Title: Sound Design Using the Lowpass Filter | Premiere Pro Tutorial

And how's it going guys, Joshua Lefemi here. This is kind of a more casual setup. I'm literally filming on my iPhone, and I am here live in LA. What I wanna do guys, is I wanna do kind of a quickish video, just going over a topic that I think is very important for all of you guys to understand. I wanna talk about the low-pass filter and some useful ways that it can be used in your next project, whether it be a lifestyle video, a feature, even a music video. Well, what is a low-pass filter? Well, a simple explanation as far as audio goes and Premiere goes is it's an effect that you can put on any type of audio and it will extract only the lower bass tones out of your audio. But basically it can be adjusted anywhere that you want to accept any bracket of signals that you want. So as far as I go in the world of video editing, I use my low pass filter for two reasons. Number one, to kind of represent distance and then number two, to just draw your focus onto a specific scene. I'm going to show you two examples as far as using the low-pass filter to express distance and then one example as far as creating focus.
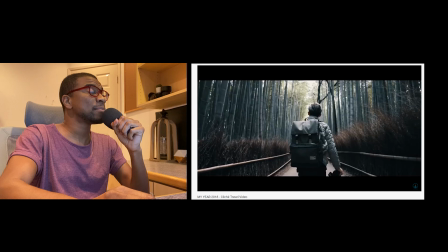1:02 All right first we're gonna watch this video by this guy Sam Newton Media. You've probably seen this before.
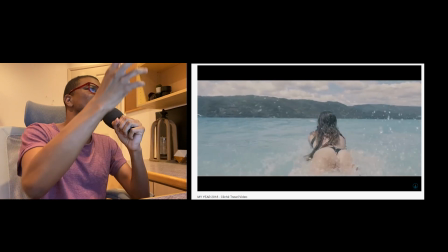1:08 This is using the low-pass filter to basically signify you going underwater. Let me let you hear that one more time.
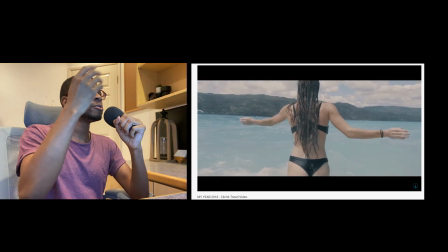1:16 See how if the music is normal then as you go in the water
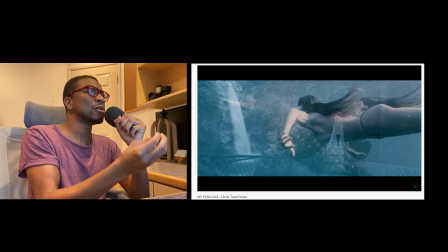1:21 all the high tones drop out and you can just hear the low tones this
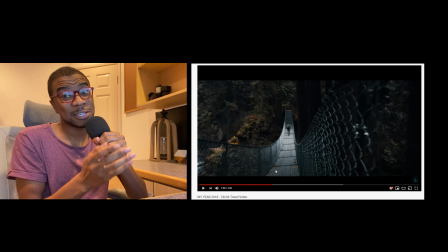1:27 is used all the time i feel like it is technically a cliche thing to do but i think it's justified i'm going to show you
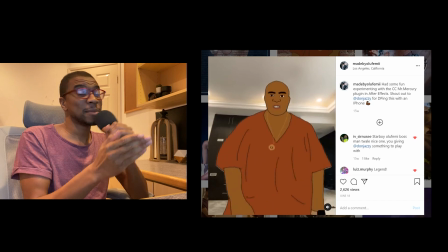1:33 another example this is a video that i made for my bro don jazzy a few months ago
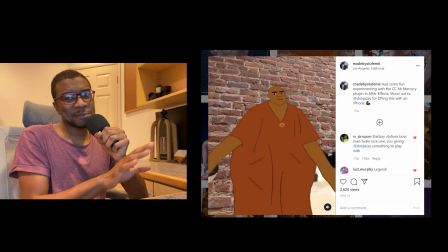1:37 um you're going to see that this is cool little after effects video that required a little bit of animation but
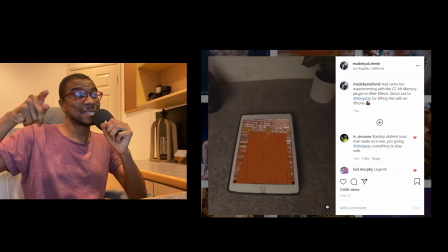1:42 i'm going basically go out distance going out and basically going to a fourth dimension it
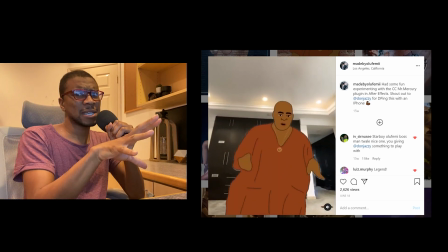1:51 seems like and then i go back into the normal setup going back into the screen and that's signified by the music
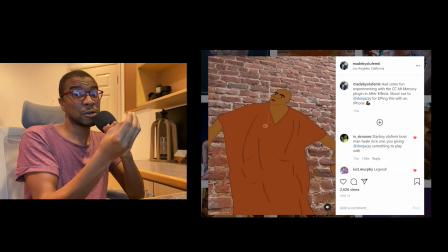1:58 going back to normal that distance is now being closed that low pass filter is now
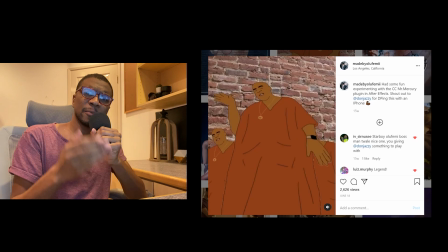2:03 gone as far as distance goes a more in-depth explanation would be that using the low
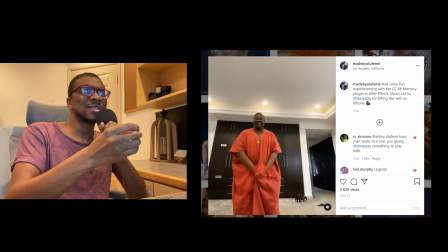2:08 pass filter expresses distance from a sound source. So for example, say that there's something happening or there's music playing inside of a house, like on a boombox, and there's a dolly shot or a tracking shot that starts from outside and it tracks a person walking down the sidewalk, walking up the driveway, and then walking into the house. When the shot's still outside, the music's going to be muffled and then as soon as the person opens the door and goes into the house, you're going to hear the music normally with no low-pass filter. All right guys, so now I'm going to show you how to use the low-pass filter to bring someone's attention to something bringing focus to another scene so check this out music
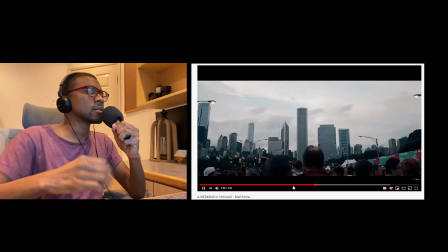2:45 is muffled
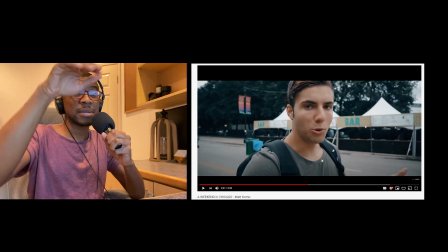2:49 and then there's like a huge climax that's happening in the video where just the pacing starts ramping up it goes into a time lapse where you're just going forward at 100 miles per hour towards like the skyline and that's being represented that shift of emotion that
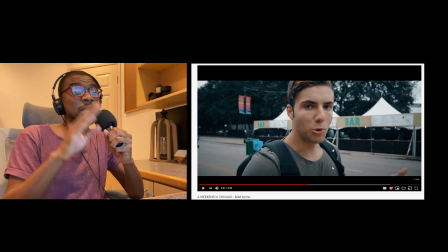3:03 shift of pacing that shift of focus towards a new scene is being represented through going from a track that has a low-pass filter on it
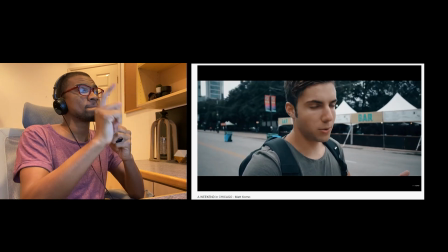3:12 to the low-pass filter suddenly being taken off. Check this out.
Do it for 30 minutes to an hour, composite it together later in Premiere After Effects and that's your shot.
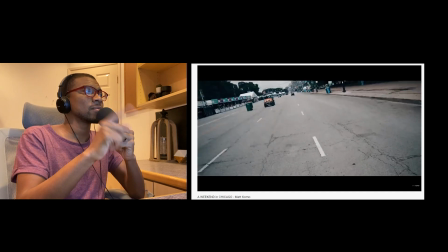3:21 It's gonna turn from this into this.
Crazy. Shout out to Matt Como. He is amazing. Great guy.
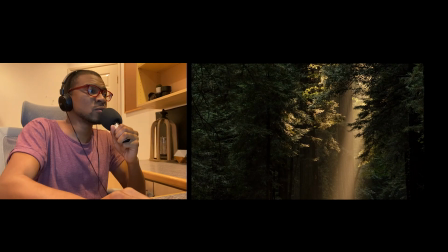3:32 So guys now I'm gonna go into Premiere and I'm gonna just show you quickly how to apply the low-pass filter to a track.
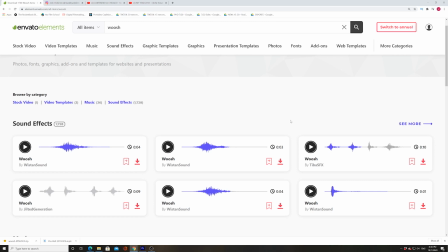3:38 So guys, first things first, we're going to go download a whoosh effect from Novato Elements. You guys know how much I love Novato Elements. Best digital products library in the world. You can download literally millions of different things, whether it be sound effects, graphics, stock footage.
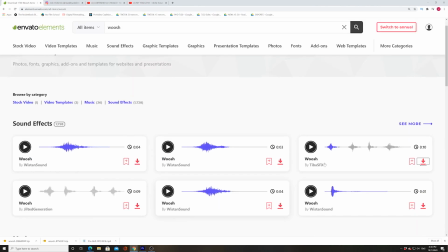3:53 It's amazing. So you guys get the point. Let's download this whoosh sound effect. You guys know that you can get Novato Elements for free for the first month just by clicking in the link below.
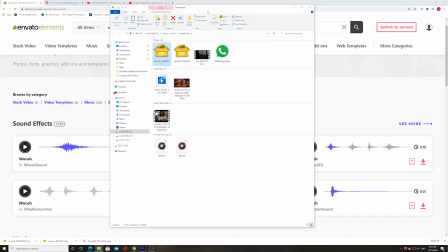4:02 This is a deal that you can only get with my channel. and this deal is actually going away at the end of the year.